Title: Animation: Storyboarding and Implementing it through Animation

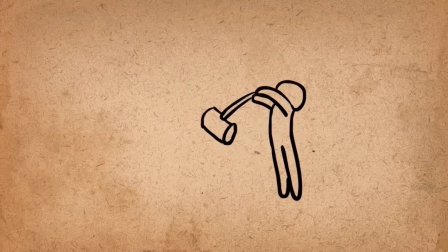503s
Anticipation helps to prepare the viewer for what's about to happen. When applied, it has the effect of making the object's action more realistic.
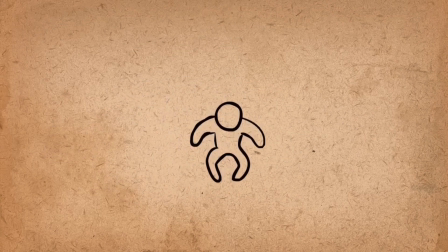512s
Consider how it might look if you were to jump in the air without bending your knees, or perhaps to throw a ball without first pulling your arm back. It would appear very unnatural. In the same way, animating movements without a flicker of anticipation will also make your motion seem awkward, stale, and lifeless.
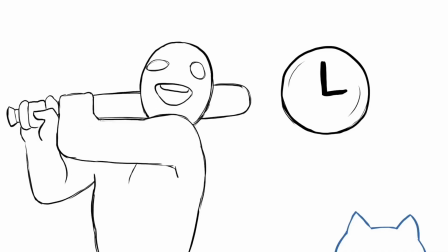531s
For this principle of animation, we need to look at the laws of physics again, and apply what we see in the natural world to our animations.
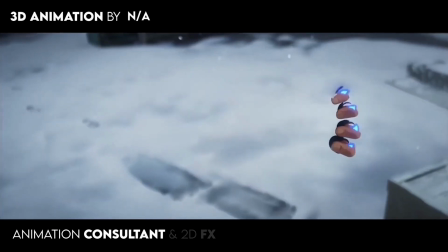540s
In this case, the focus is on timing.
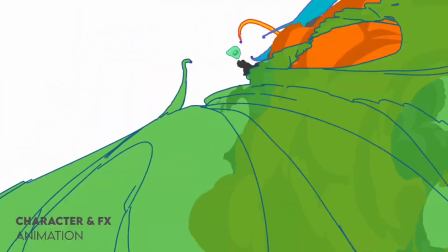543s
If you move an object more quickly or slowly than it would naturally move in the real world, the effect won't be believable.
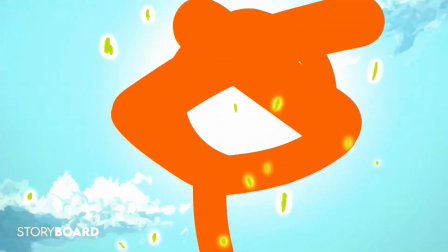550s
Using the correct timing allows you to control the mood and the reaction of your characters and objects.
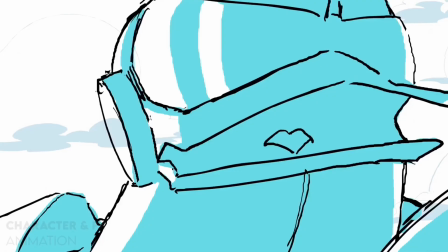557s
That's not to say you can't push things a little, especially if you're creating an imaginary world, but if you do, be consistent.
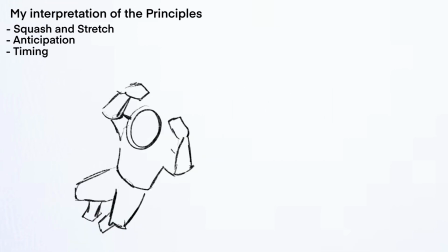567s
Applying these 3 animation principles to your animation will help you get a better idea of how things move in the real world.
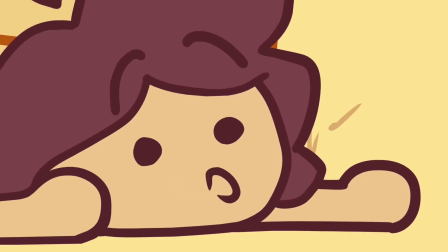573s
They follow a set of movement depending on what shape, reference, or image you are going for. Now that you got the hang of it, that's all for today. I hope you learned a lot in this video, and make sure you stay motivated when you start your animating journey. I'll see you in the next one.